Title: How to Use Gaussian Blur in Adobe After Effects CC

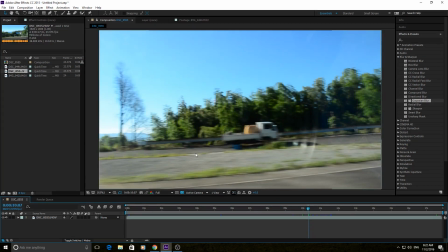But maybe we could make this look a little bit cooler with Gaussian Blur. So if we duplicate this layer, Control D, and then create a mask here. And we're going to want to mask out everything in the center. Right about there. Subtract, so we're only grabbing the edges.
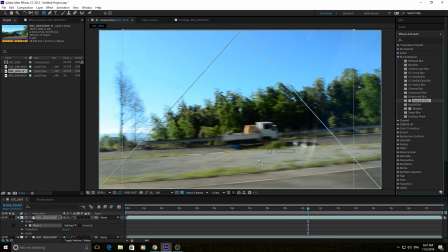And then if we add our Gaussian blur to this and go maybe just horizontally and add a nice blur there, make it a really intense blur on the edges, which you can see almost makes that tree disappear.
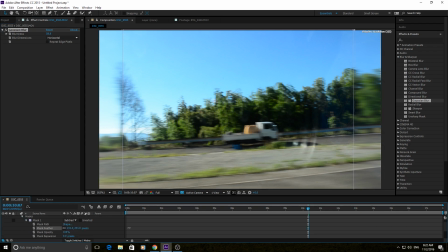So what we need right here is a very good feather now. So like a really far feather, so it almost touches the center of the screen. So as you get to the closer to the edge, it blurs more, and as you get closer to the center, it blurs less.
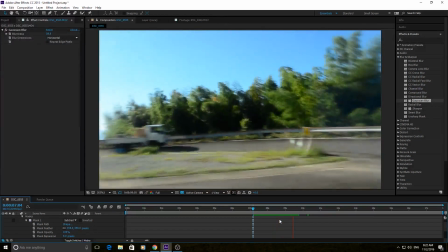And this, it's a very subtle effect, but it kind of focuses your eyes to the center.
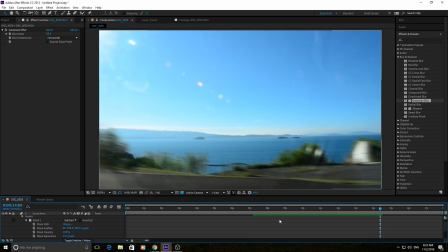And even though all the footage is blurry, since we blurred the edges, it actually makes the center look a lot clearer.
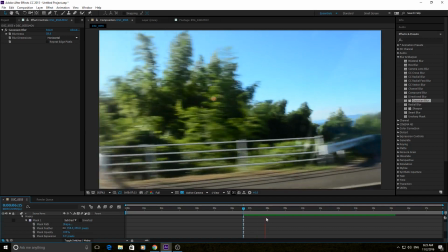And it makes the footage overall look a lot clearer.
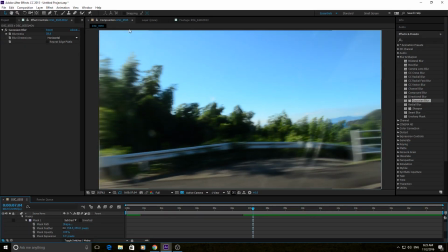And it kind of adds a dirty sort of lens to the edges.
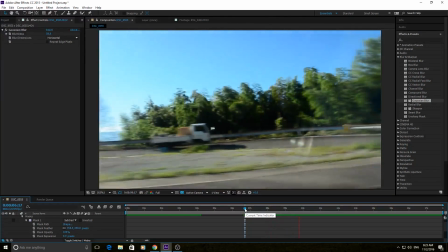If you notice, it kind of feels like you're looking through a lens now instead of just the camera being like the omnipotent viewer sort of thing.
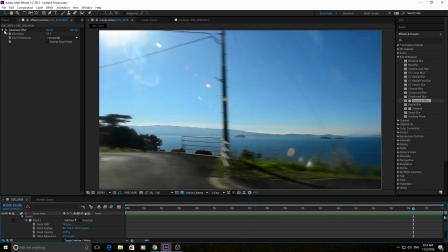So it's a really cool effect in that sense. Let's see without it here. With it, just chuck the edges right there. All it's doing is blurring the edges up just a little bit so that we kind of have a cooler view of motion.
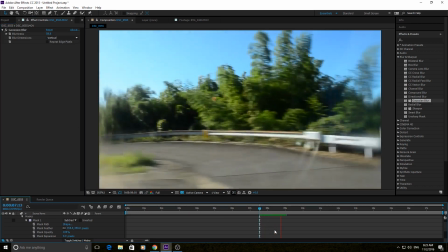Now if you went vertical on here, I don't know how that would work. Let's see. That actually has a really neat blurry lens effect as well.
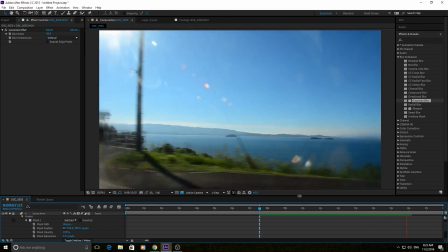Now it really looks like you're looking through the lens of a camera, especially with this little camera lens reflection right here.
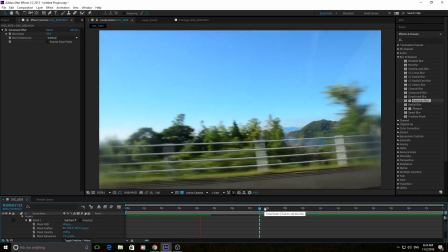So yeah, that could add a really cool point of view effect to it. So that's the basics of Gaussian Blur.
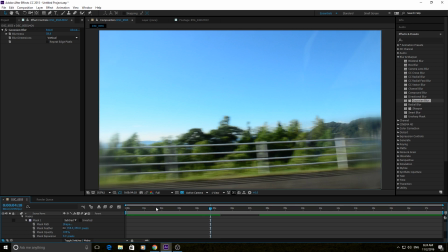Gaussian Blur is a great blur to know and a great blur to apply to your footage whenever you need a good uniform blur. It has a couple different sort of things that you can do with it, but at the end of the day, it's just a blur and should be used accordingly.
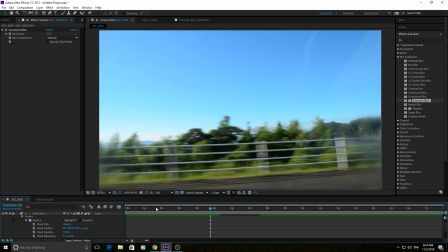Thanks everyone for watching this video. Subscribe for more Adobe-related videos. And until next time, guys, see ya.